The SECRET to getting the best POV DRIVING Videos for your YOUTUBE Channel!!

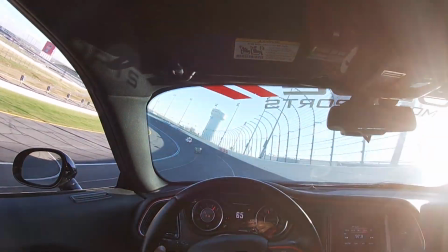0s I'm gonna get a little run here.
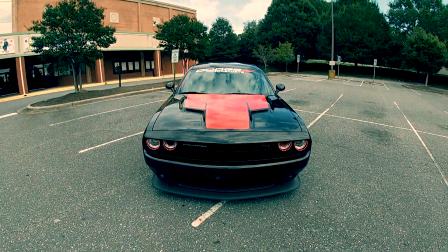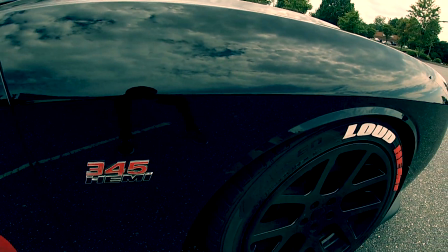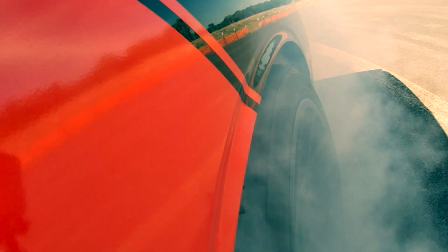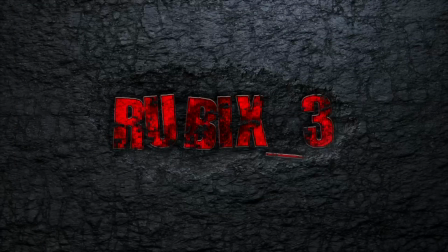YouTube family, what is going on? Welcome back to the channel. For all my new viewers, and appreciate you guys locking in, tuning in to your boy. Make sure to like, comment, and subscribe on this video, man. Make sure you do that as I'm going through all the topics I'm going through on today's video. For my returning viewers, I want to appreciate you guys for rocking with me, support your boy, and all of that on this YouTube journey, man. I can't thank you guys enough, man. For real, like, thank you. You are the MVP. Now, for the topic in today's video, you see the title. You see the thumbnail, no clickbait, a cap on this channel. You know how I get down, man. I'm gonna keep doing it, no clickbait. So if you've been following the channel, then you know a lot of my videos, I like to do POV drives where I'm talking about something and I'm taking you for a ride with me. So that way you guys can just get, viewpoint of what it looks like when I'm driving. And plus, I think it makes the video a little bit more entertaining if I'm just talking. So you guys are not staring at me the whole time while I'm talking. Plus, man, I don't know, I might be a little ugly, I don't know, whatever. But y'all probably would rather look at the road and see what's going on around me versus staring at me. So I'm doing that for y'all benefit, right? And I want to show you guys, I want to give you guys some tips on doing POV drives and how I do mine. If you recorded with me before, you've seen me do this, but for people that may not have done this before or done a POV drive with the camera and want to get the best picture you can, I'm gonna show you how I do it. So that way you guys can, do it for yourself. Now, I know what people usually use. I'm gonna show you the pros and cons of each way, but I'm gonna break down, give you a little behind the scenes of how I do it, and hopefully it helps you guys.
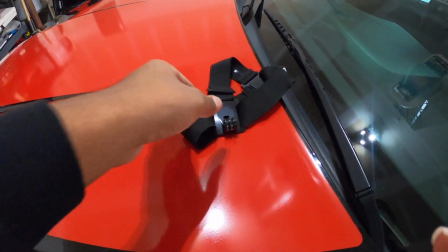132s
So let's get into it. So this is what typically everyone uses for POVs.
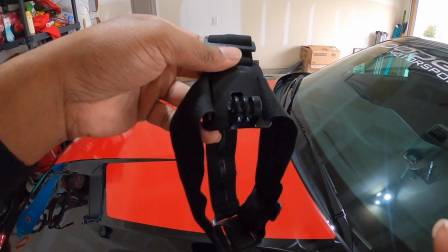137s
You can get this on Amazon. It comes in a kit with a whole bunch of clips. Your camera mounts right there on that point.
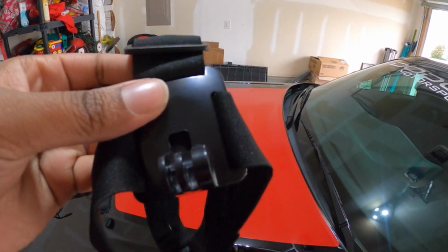143s
You put this over your head and you can go and get your POV shots with this.
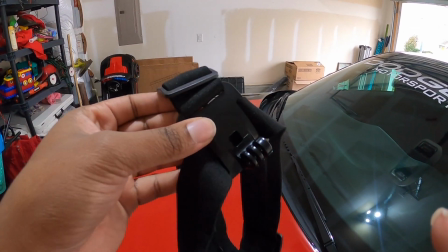146s
And I'm gonna show you how this looks and why I don't particularly use this, or I stopped using this for certain reasons I'll show you in a second.
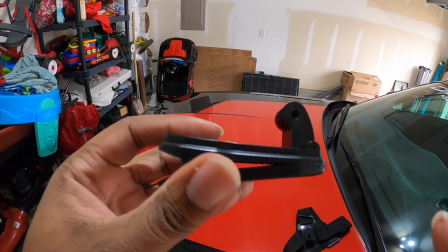155s
But this is what I use instead. It is a different type of clip. It's just a clip, and the camera mounts on this part here.
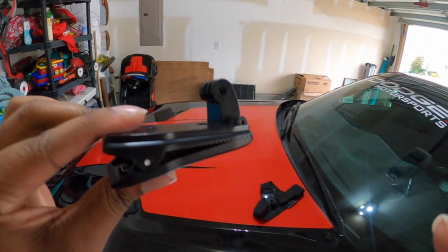163s
And I'll show you how I mount everything and why I feel like this works way better than using this.
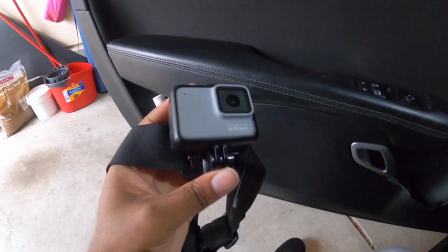168s
So let me give y'all the nitty gritty on the detail. All right, so this right here is the strap that everyone's familiar with.
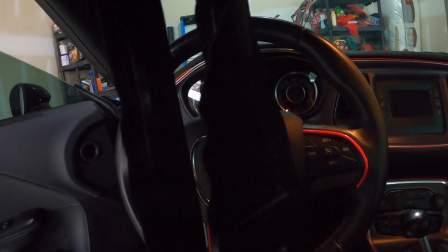173s
I'm using this is my other GoPro. I'm recording my second one here. So you can see the strap here. This is what everyone typically uses for your head strap.
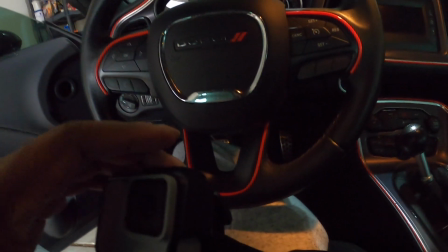180s
And I'm gonna switch it to show you why I don't like using this one just a second.
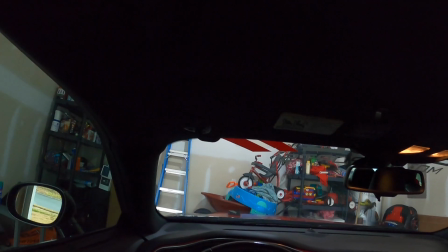185s
All right, guys, so I'm in the car. Make sure I'm recording. I am recording. This is the head mount that typically people use.
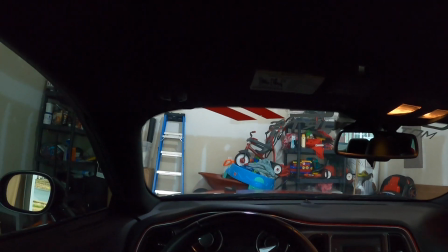190s
And the reason I don't like using this one is because, one,
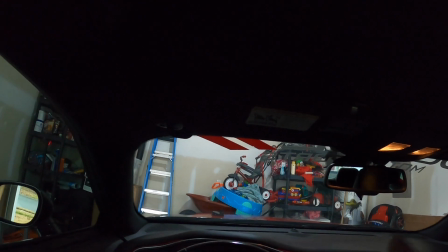195s
you have to be very conscious of where your head is pointing, or you're gonna mess around and have your audience looking into the ceiling because of how high the camera's mounted.
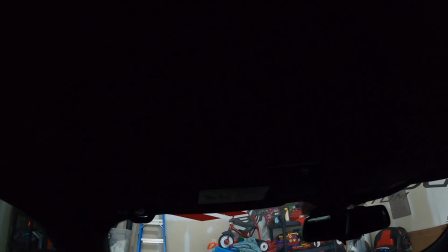203s
Ends up tilting upwards, then you guys are pointing into the ceiling. In the videos now, it's gonna be hard to watch because while I'm driving and talking, you're looking at the ceiling.
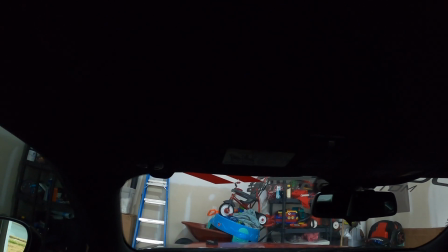212s
Or another way you can overcompensate for trying to make sure you're seeing out the window is pointing it down.
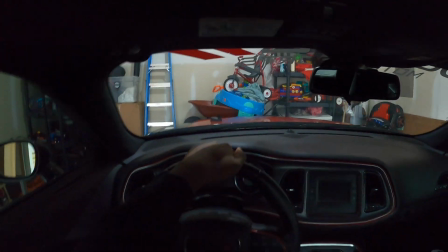217s
And the reason I don't like pointing it down too much, because if you're driving, I feel like with it pointing down,
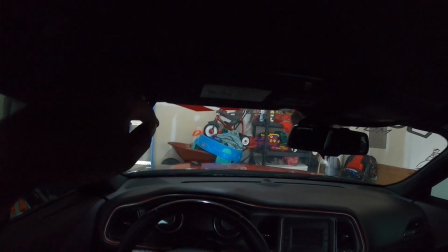222s
it might point like down from the top of the roof of the car down to the hood,
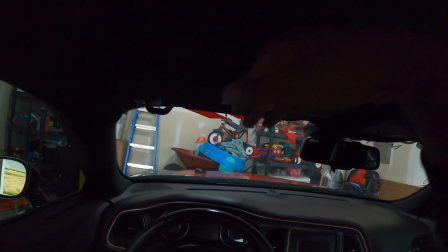227s
and you're still not getting a clear POV of the drive.
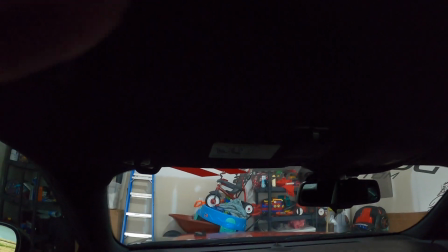231s
And I notice on some videos when I'm recording, when I start talking and driving, I kind of change where my head is moving,
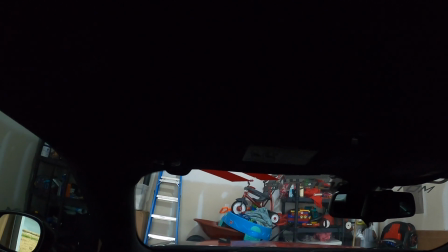237s
and I end up in a not favorable position to give you guys a good view.